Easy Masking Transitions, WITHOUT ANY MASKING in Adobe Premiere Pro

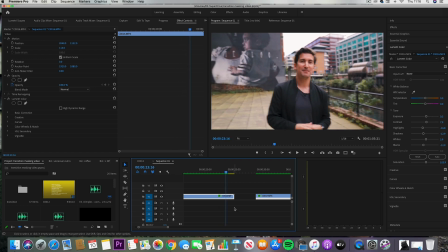What you have to do is simply put the two clips together that you
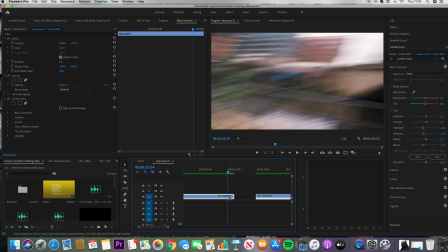filmed and then what to do is get your first clip and then just end this during the motion blur whip pan that you've done and
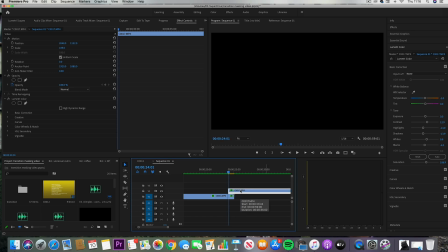then you want to grab your second clip and then get that second clip to
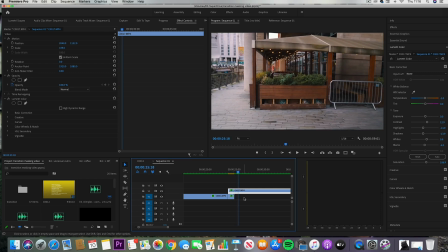start during the beginning of the whip pan motion that you did where it's all
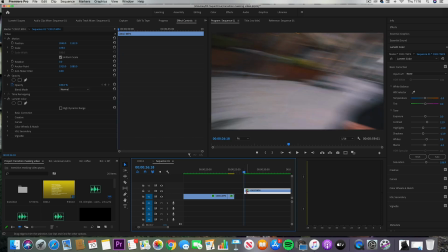nice and blurry so all you need to do then once you've got them both on your timeline
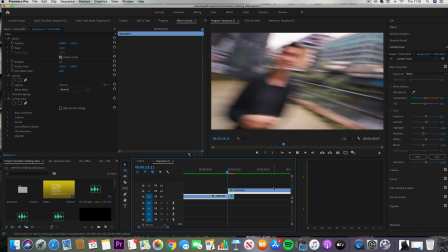is simply join together these two cuts and timed right you'll
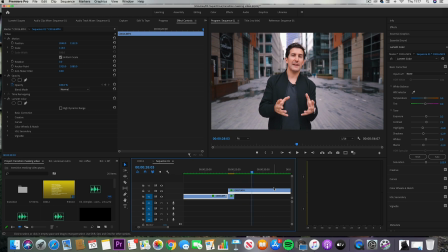have the perfect transition it's really as simple as that so another little tip to make sure you perfect this is to make sure that you've got your camera settings dialed in a lot of people will always use automatic focus you know it's getting better and better but for a transition like this you really want to switch over to manual focus and then move your shot to where you want to end get the manual focus dialed in and then start your shot and do this for obviously the shot you're leaving and the shot you're going into to and this just means that your subject will be perfectly in focus when you do that whip pan the last thing you want is the focus to be kind of hunting as it reaches the subject and you know you get that kind of in and out of focus effect you don't want that so always use manual focus so another little tip is to make sure you use some sound effects so you can
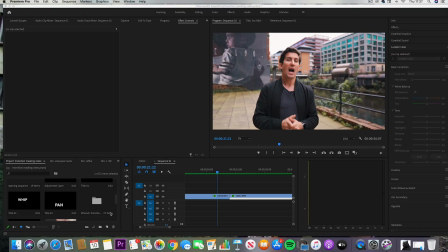see here in premiere we've got our two shots but we've added some sound effects below them and a well-placed sound effect can really trick the viewer to thinking they're
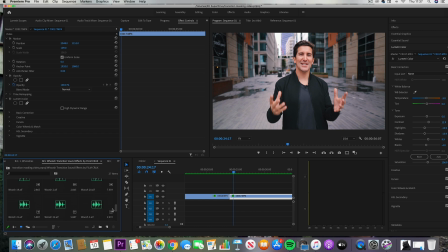watching the same sequence of shots you know if you've got a shot and the sound suddenly jumps then it's going to really take
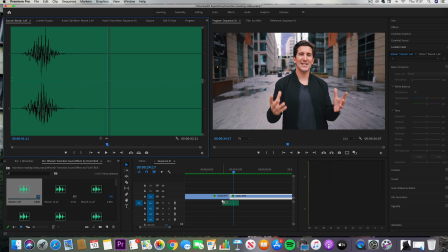your viewer out of the experience so you want to make sure you've got some some sound effect beds that just go between the shots and
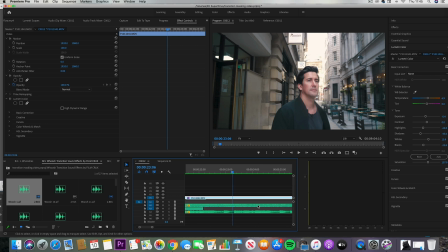here you can see we've used some washers and we've also used some ambient street sound effects to take you know the viewer on the journey now if you need any sound effects i'll put a link in the description to where we get all of ours now
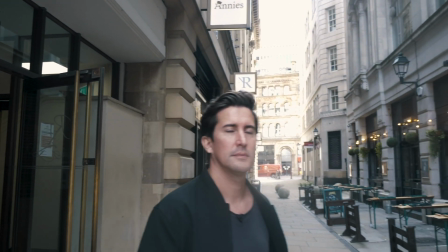the second transition is just as easy to do so this is the transition using the objects and all you need to do is really follow the first steps in the first example so what you want to do is cut during the motion
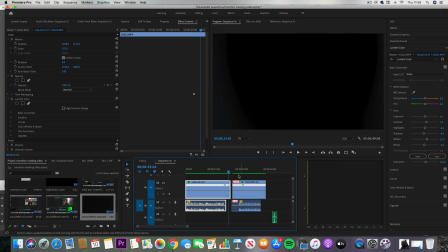just as the object takes over the full frame of the shot now don't worry if it's too slow you can
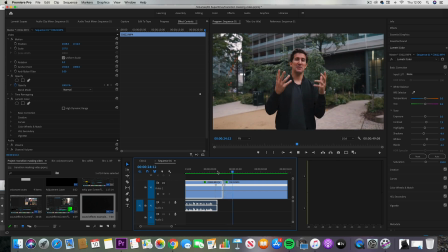always add a little bit of speed ramping and again just make sure you have
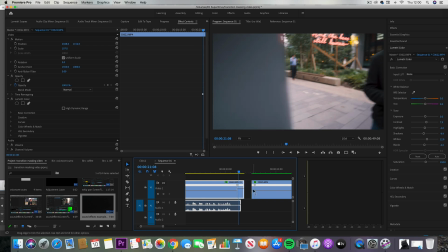your camera set on manual focus for this one now you can get really creative with this one and the great thing about this second transition is that you can use almost any object that you want just remember though that you have to have the same movement as in the previous transition and you also want the object to
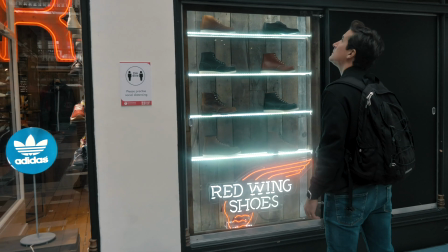completely fill the frame so for example this bag backpack shot
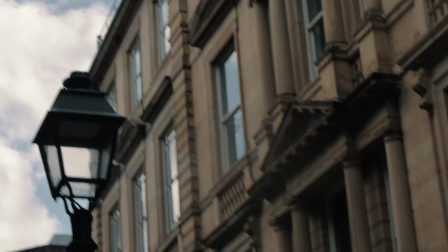is very very similar to our really popular masking transition we did in adobe
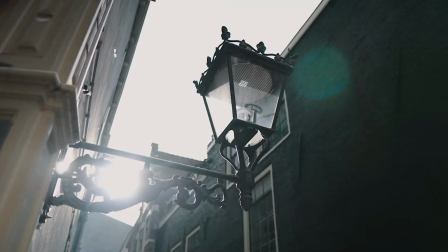premiere pro where we showed you how to mask but a lot of people thought that was quite time consuming and a little bit complex and to be honest it is if you're a beginner so you can almost get the same masking transition effect without doing any masking at all so in this case
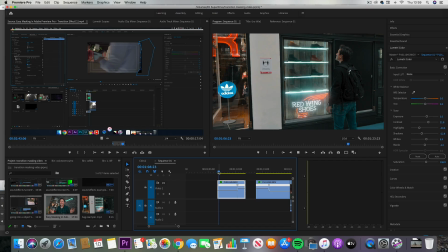instead of doing the lengthy masking just make sure you fill the screen with
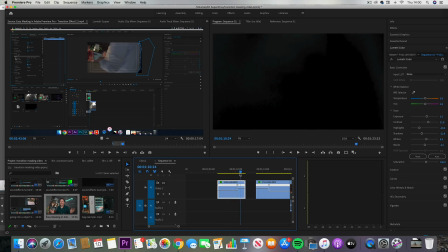the black backpack or a similar color if you're using something else and then start your second shot coming out of something similar to the object or and just make sure it looks like the previous shot and again make sure
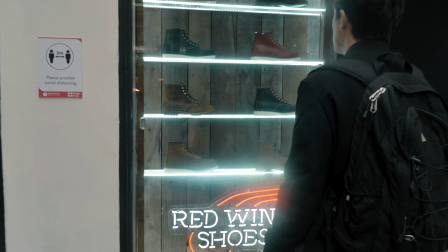you're going in the right direction and you'll get a transition just like this now for the third one we're using colors and colors are a great way of creating a really unique and creative transition so for
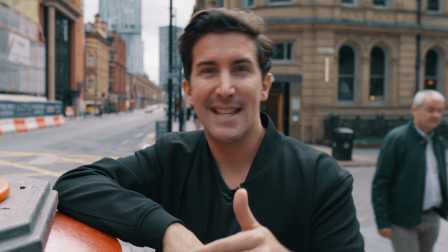this one you have to be careful as you want to make sure you match the same